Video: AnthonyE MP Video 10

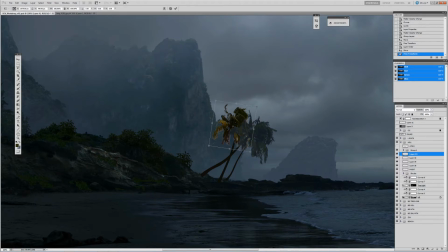501s
May not be the best way to do it, but it just happened to work this way.
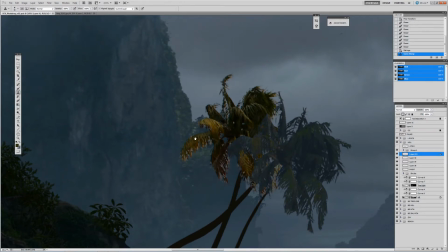508s
Cleaning this element up again. Jim, we want to create an interesting grouping here and interesting silhouette.
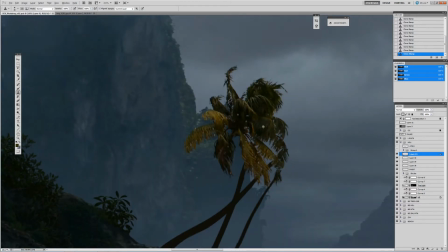517s
We're always mindful of how these things are grouped together to create an interesting silhouette, not just aimlessly putting it.
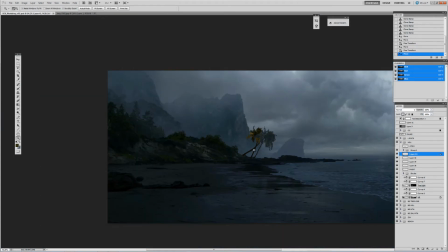523s
Even if it doesn't look like it's sitting on that bark, you know, we're just gonna play with the silhouette and make sure
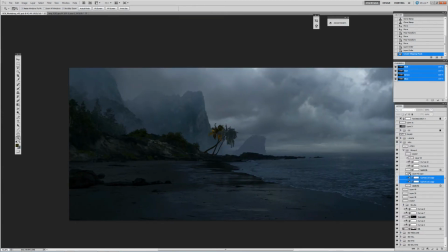533s
it's interesting. Cut that crazy color because my clipping mask got a little messed up there. Smudge that down.
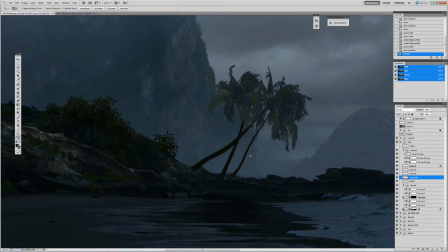549s
So maybe it was a little too warm for back there. Color correct a little bit closer to the value that was in the hill and the color.
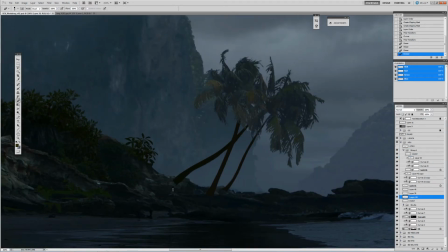557s
Adjust it, bring it down, make it look like it's sagging a little bit more. Now we're just gonna play with the shapes of these things,
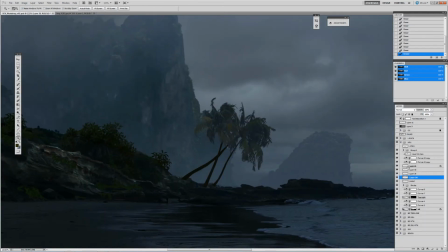563s
stylizing the shape, make it thinner, thicker, helping it integrate into into the rock formation, make it look like it's sitting in there.
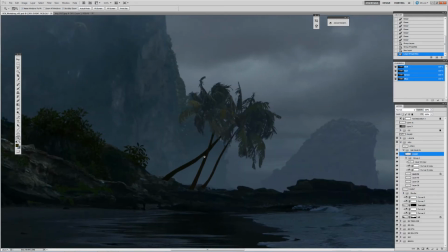572s
Group it, and what I'm gonna do now is create a paint layer.
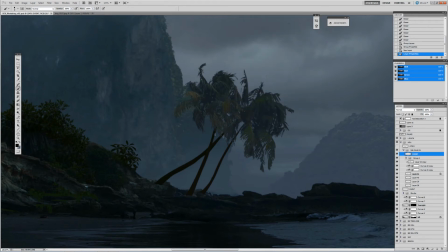575s
So I'm gonna paint all the overgrown, you know, vines that are coming out of this thing again with the same color and a hard brush.
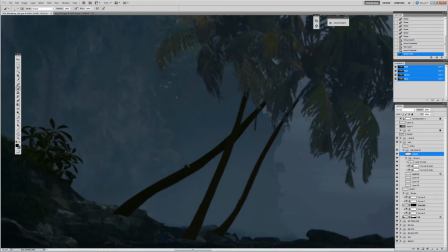581s
You see me creating a hard brush there because I want this thing to be sharp.
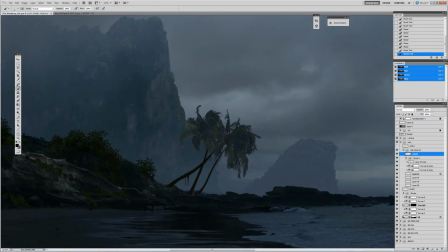586s
Helping with this edge detail too just helps a little bit, you know, break up that line, you know, maybe some round vines to help. Yeah, that helps kind of break the verticals.
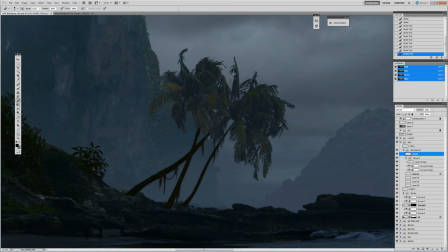601s
Erasing and, painting in the vines creates some interest there. It really helps this overgrown feel.
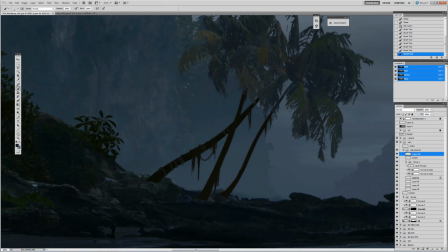610s
Another thing I'm going to do here, and for stylization, is create these almost contour lines, and they help with visualization. Enough, sorry, stylization. And we saw that in some of the reference images we looked at from Paula Sane and Sleeping Beauty.
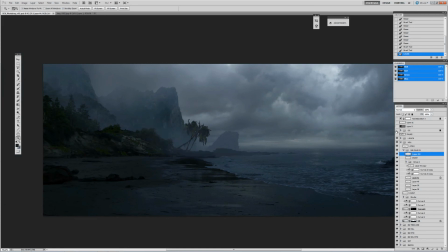627s
It's just like these contour lines to help with the stylization. And it just adds a little something. We don't notice it, but it's there.